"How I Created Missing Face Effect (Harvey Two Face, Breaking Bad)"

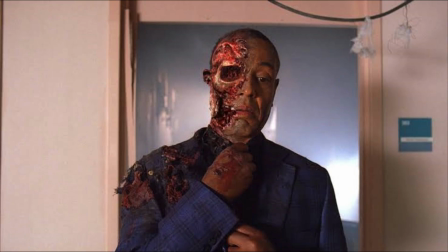0s
Missing face VFX is one of my favorite VFX shots, like Harvey Two-Face and this other guy from Breaking Bad.
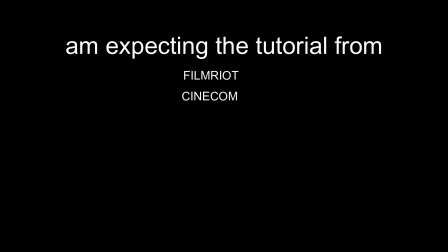7s
I'm expecting the tutorial from Fame Riot, Cinicom, Ignis Leia, Corridor Crew, Element 3D, Video Copilot, After Effects, Blender, Houdini, Jalex, Diego, whatsoever. I just want the VFX, but no one have done it. I mean, it's alright, like...
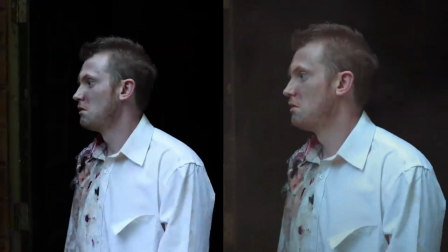28s
Oh, Steve does it. Yeah, my bad. Okay.
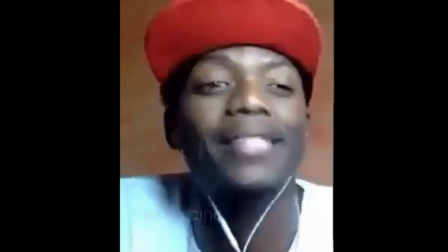36s
Let's go.
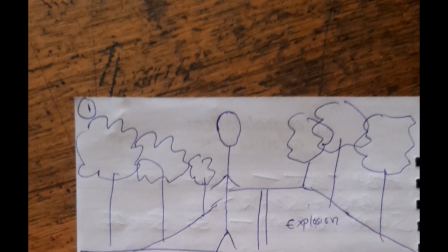41s
The storyboard will be me walking down the street and some random explosion happens,
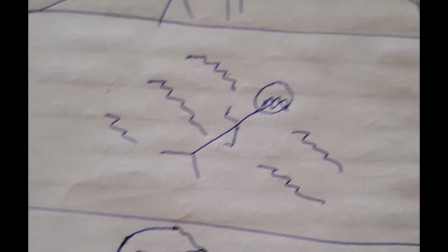48s
then me lying down, and the last shot which is showing the face.
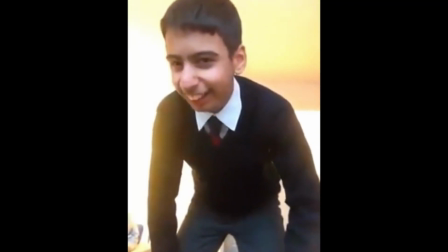56s Hello guys, it's Jovan and you know what time it is? Disco time!
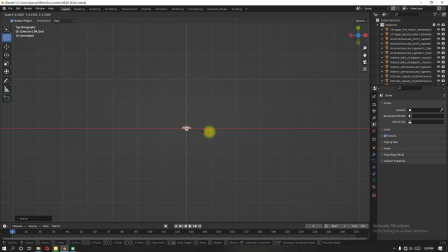61s
I found this human anatomy online and removed parts of it and
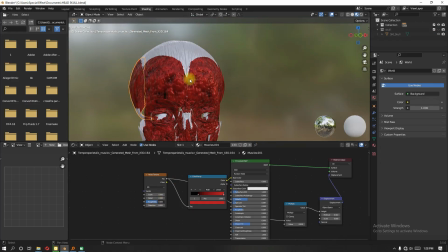66s
import the 3D model of the skull and change the textures a bit
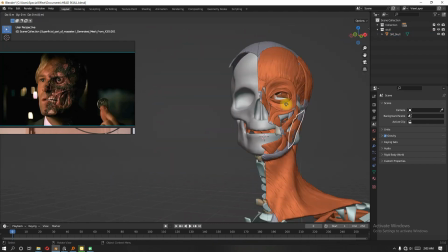72s
and delete some parts that are not necessary for me to use. The 3D skull was way too clean,
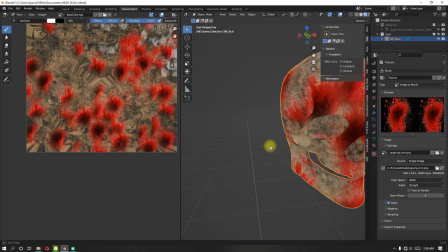79s
so I added some blood using Blender stencil brush and added
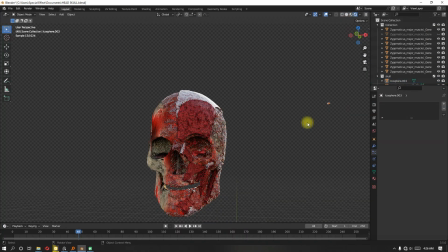84s
some particles to the skull to make it look like it was like blood,
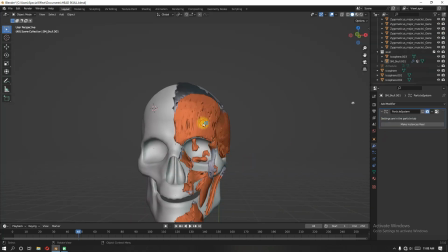89s
and I used multiple modifiers to stick the human anatomy to the skull. I used displacement, solidify modifier and shrink wrap,
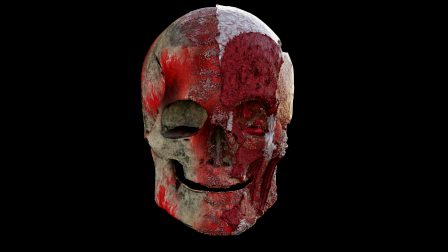101s
and I rendered it out and I like the results, so I think I can do this.
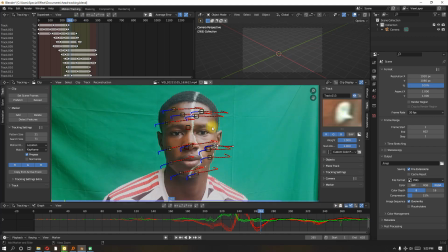107s
And I move on to tracking the head in Blender.
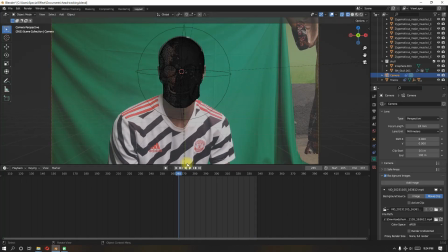115s
And here's how the tracking turned out.
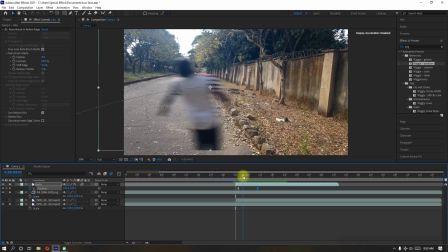120s
I moved back to the previous shots since the hardest one is the one that I started. So I rotoscoped myself in After Effects and started animating it to look like I was blown by some huge explosion.
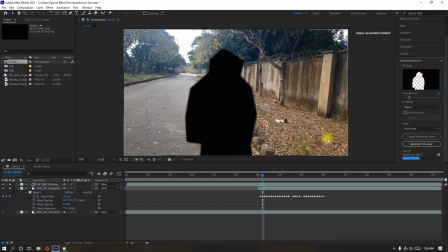138s
And for this shot, this was the hardest part of it, removing me from the footage. It was very hard. It took a lot of arrow and trying to make it look like this,
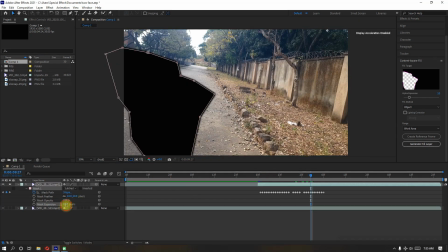152s
but after some trying I figured out that the content I will fill in After Effects is the best one to handle it. And yes, it took a lot of trying and error to make it look good.
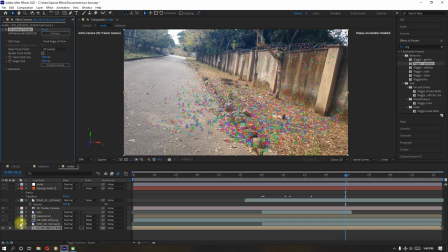167s
And with that being said, I can now 3D track the shot and start compositing some fire elements,
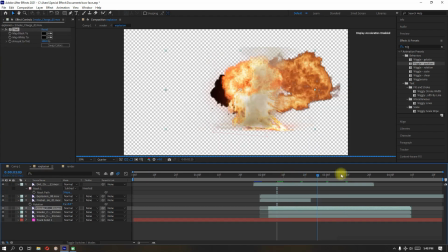174s
smoke elements and dusts with some
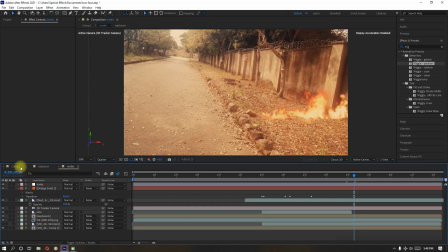178s
warm color to the forest to make it look like it was a fire look,
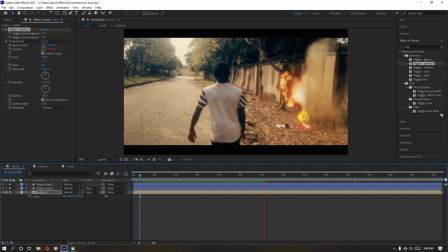184s
and added some camera shake, some wiggle to the camera to make it look like the explosion was a massive explosion.
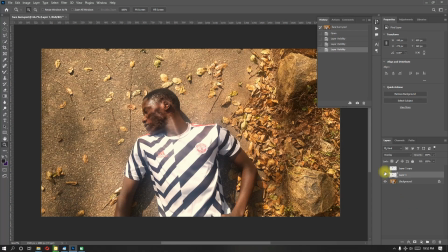197s
With that being said, I moved to the next shot, which is me lying on the ground with some fire close to me,
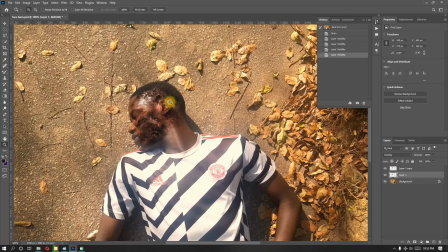203s
and I think there has to be some fire on my face and some burn marks or whatsoever,
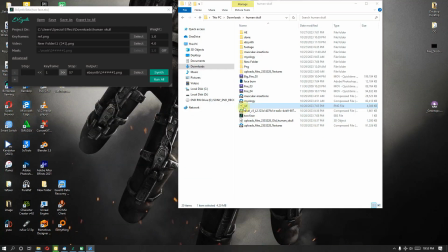210s
like the face was very messed up. After painting and editing the face in Photoshop,
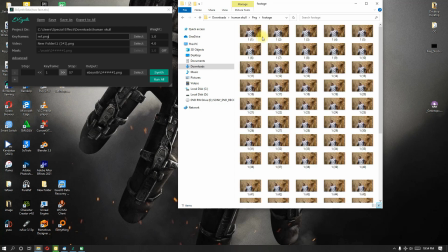217s
I transferred it to Epson where I can transfer all the edits that I do to the face to the other series of the PNG sequence of the footage.
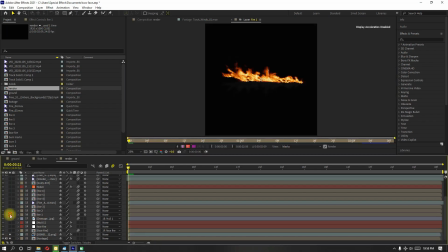228s
With that being said, you already knew the process.
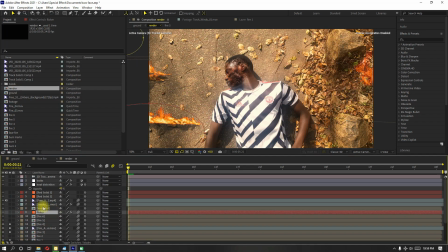231s
3D track this in, add some elements, add some fire, smoke, some light flickering
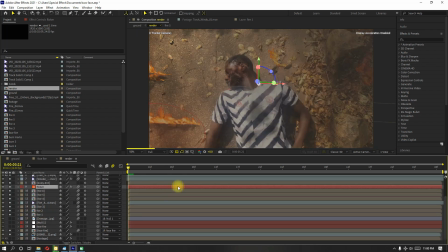238s
and change the video a warm color with some color correction and added some smoke.